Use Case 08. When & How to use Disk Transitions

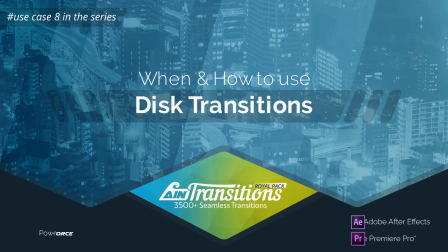(0:00)
In this video, you'll learn when and how best to use the disc video transition which looks something like this.
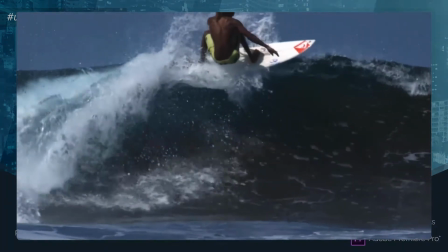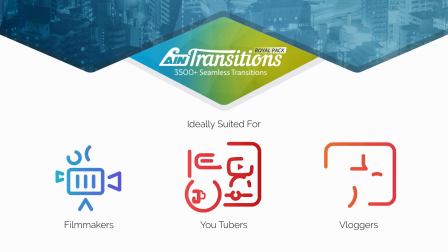(0:13)
This series of short videos teaches you how to master and use transitions correctly by
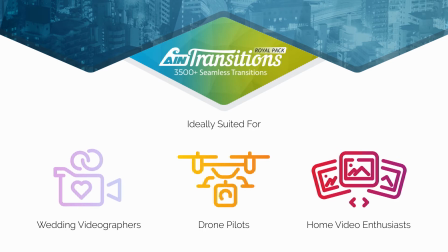(0:19)
explaining the fundamental theory and the ground rules for each transition type,
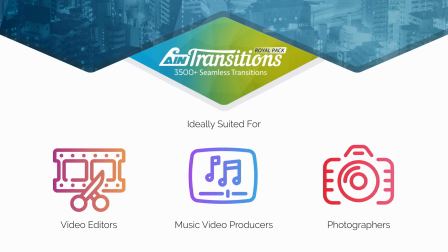(0:24)
giving you all the confidence to use transitions in your video productions. When used correctly,
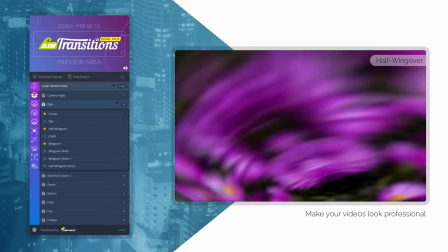(0:31)
video transitions can add a whole new dimension to your content creation and make your videos look professional, just like a boss.
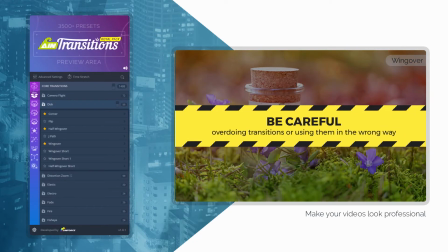(0:39)
But be careful, overdoing transitions or using them in the wrong way can have the opposite undesirable effect.
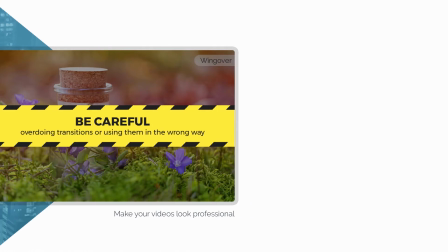(0:47)
Before we continue,
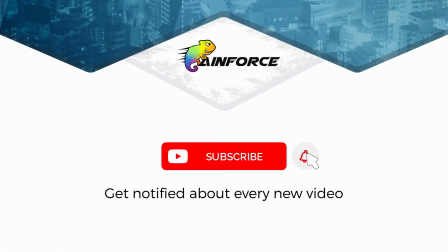(0:48)
be sure to subscribe to this channel so you never miss out on any of the cool videos we'll be releasing and help you use transitions like a pro.
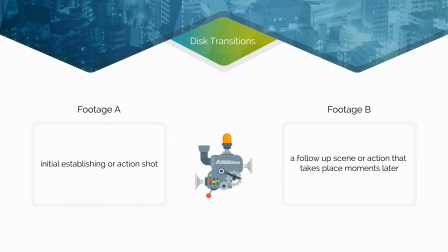(0:58)
Okay, let's get on with the details. So the disc transition is one category of transition that can be used to indicate a quick passage of time between two sequential scenes. The disc transition lets the viewer know that a short period of time has elapsed between an initial
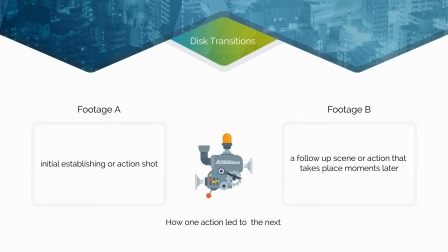(1:16)
establishing or action shot and a follow-up scene or action that takes place moments later.
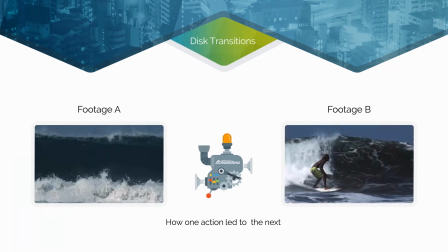(1:24)
Let's check it out and you see what I mean. So in this example, our story starts off with a clip of a giant wave in the sea.
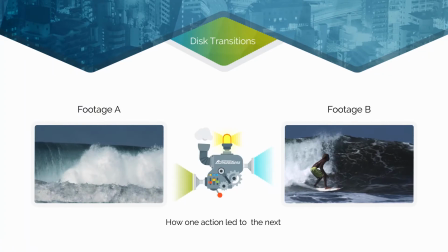(1:32)
This gives the viewer an idea of where the story is set and how massive these waves are.
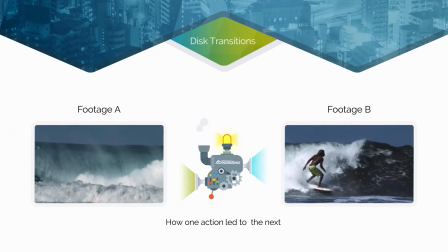(1:39)
We can then apply the disc transition and introduce our character riding one of
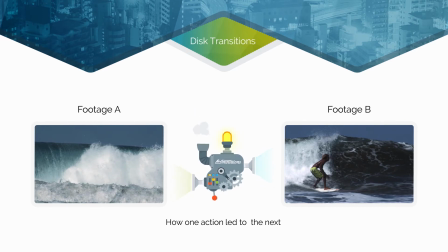(1:45)
these huge waves for an immediate and dramatic action scene in the story.
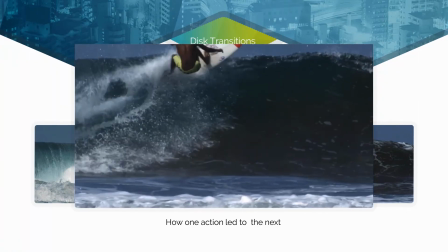(1:51)
Wow, that's pretty cool right?
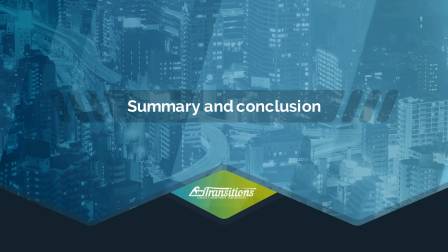(1:54)
So just by applying the disc transition we can show the viewer a quick passage of time between two sequential scenes.
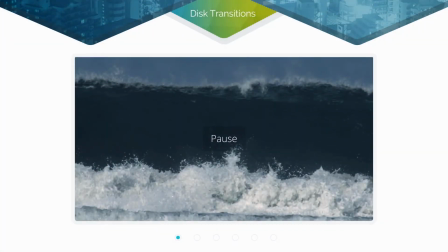(2:02)
The disc transition can be used in a lot of other different situations where you want the viewer to follow along as different action takes place.
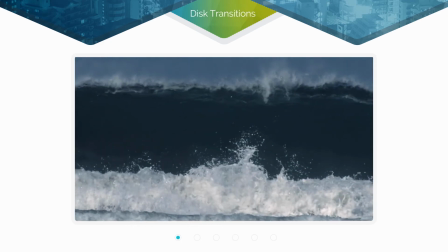(2:11)
Another good use of the disc transition is in cooking or recipe videos for YouTube channels where
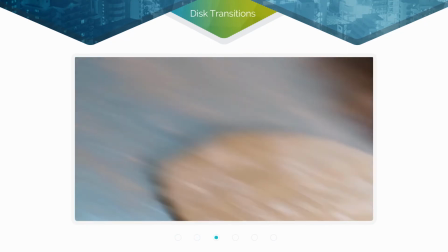(2:18)
you can show the different stages of a cooking recipe by applying the disc transition.
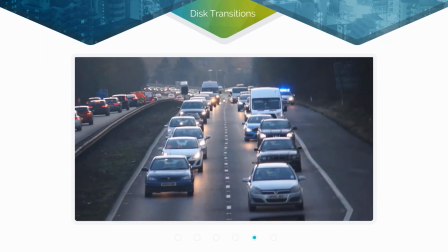(2:24)
So go ahead, start applying the disc transition to your sequences and you'll definitely impress your viewers. So I hope you found this video useful and if you haven't done so,
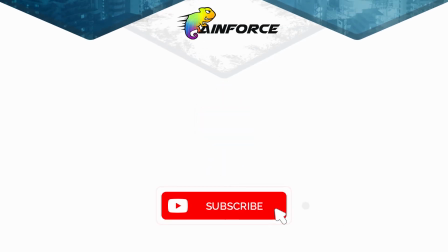(2:35)
hit that like button and make sure you subscribe to our channel for more great content like this.
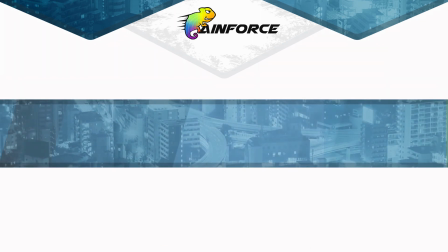(2:41)
Speak to you in the next video.